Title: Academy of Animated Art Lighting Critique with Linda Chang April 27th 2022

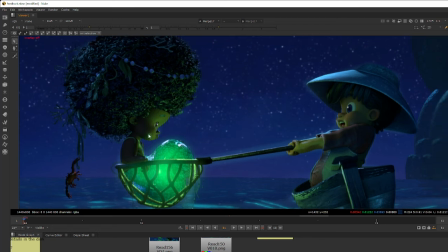(32:10)
So I think it would be great if we can slightly soften and blur it out so it doesn't perfectly sits right here. That kind of draws a bit of attention. And now I look a little bit closer.
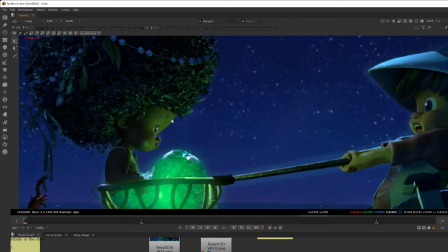(32:20)
I think it will be helpful if we can slightly darken her eyebrow a little bit
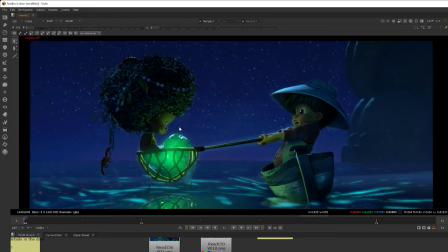(32:26)
so we can read the dark eyebrow a little better and doesn't blend in with the rest of her face. But I think the boy overall is looking great. Shaping is very nice, along with the hat and the boat.
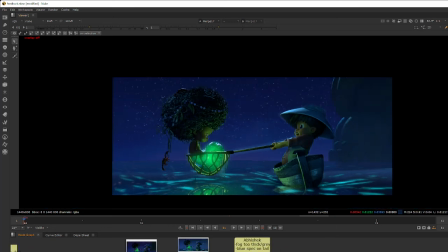(32:38)
So very nice job on that. So yeah. I'll probably talk to you offline and see if I can get those passes and we can probably discuss it a little more. And for Paul,
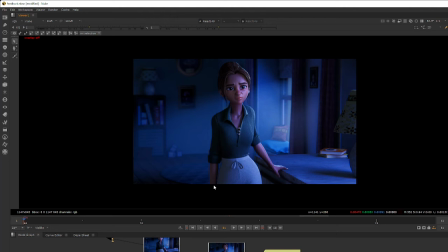(32:57)
yeah, I see that you made some updates and fixed some of the lines that you had before, which is great. On the hair back, as well as on the background. Overall, this is reading really well.
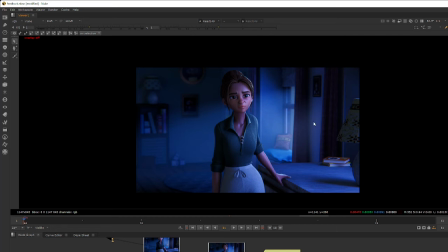(33:11)
I think the biggest thing that I still react to is the shader of the skin itself.
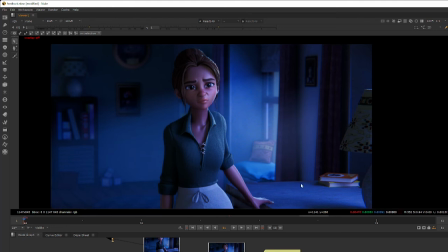(33:19)
It still feels quite glowy and almost a little orangey. So I was looking at references.
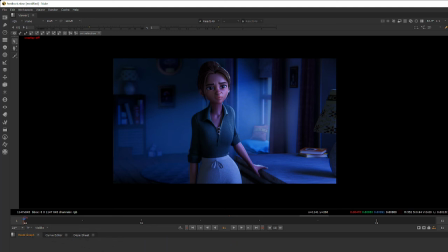(33:26)
I don't have it here. Where do I have it? Somewhere. Anyways, so I did just like quickly and kind of color corrected and what I
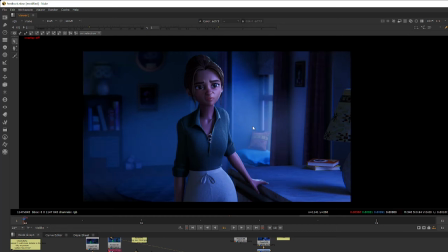(33:43)
expect this kind of skin texture and the color will look like even with subsurface. I mostly just pulled down the orange color that's probably scattered under the skin a little bit.
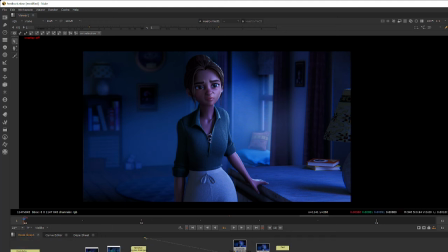(33:57)
So hopefully it still reads like skin. You can see that what I did here
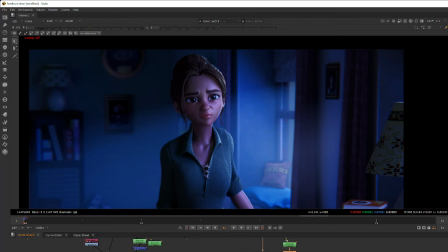(34:06)
hopefully didn't change too much of the feeling of how where is it?
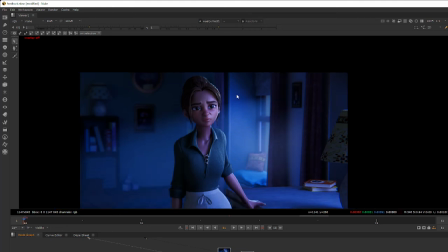(34:14)
Yeah, how her facial overall shaping is reading, but over just getting rid of some of
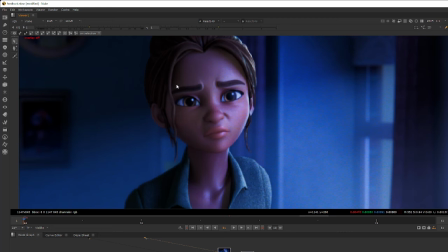(34:20)
this kind of saturated oranges and the green that we're kind of almost seeing from probably subsurface scattering, the scatter colors.
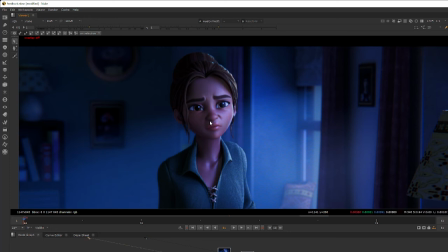(34:29)
We just kind of get rid of that so it feels more to let it diffuse color off the shader, dominate this her face a little bit more.
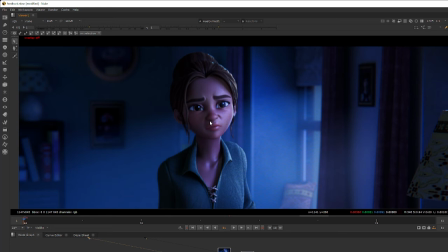(34:44)
So that way it can do two things. One will be helping the shaping of her face. When something has very strong surface color, or subsurface attributes usually is kind of hard to shape because the things get glowy themselves when light scattered inside them so much.
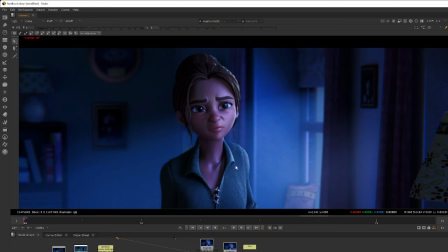(35:04)
And hopefully this will also help feeling the nighttime a little bit better when we lower that warm color inside the subsurface as well. And let's see.
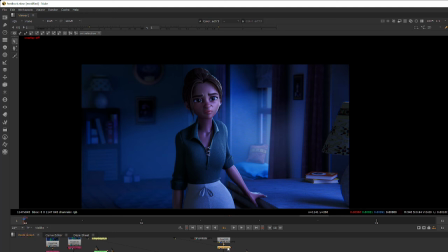(35:20)
And in addition, let's see what else did I do here. Oh, and then I also am thinking if it's possible,
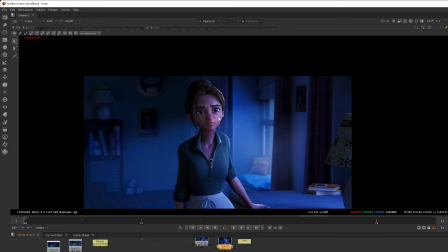(35:27)
this could be because of the subsurface that was so strong that was losing some of her shaping on her face.
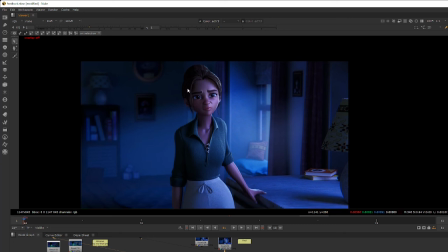(35:32)
I also kind of darkened just like the screen left side of her face, just so it reads more, the key light has a more defined direction that's hitting her from the screen right, and the screen left transitioning to dark. We can kind of see it in the original image that's on the neck.
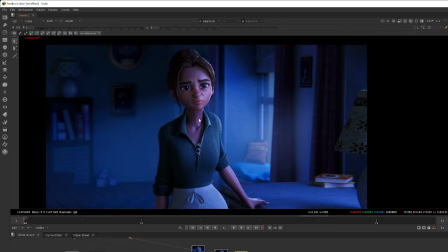(35:52)
You can see that the screen right side has a stronger, more defined like key light hitting her. The screen left side actually gets a little quite, the value wise you can see there is a quite big a difference here, versus on her face we kind of lose this kind of similar value on this side.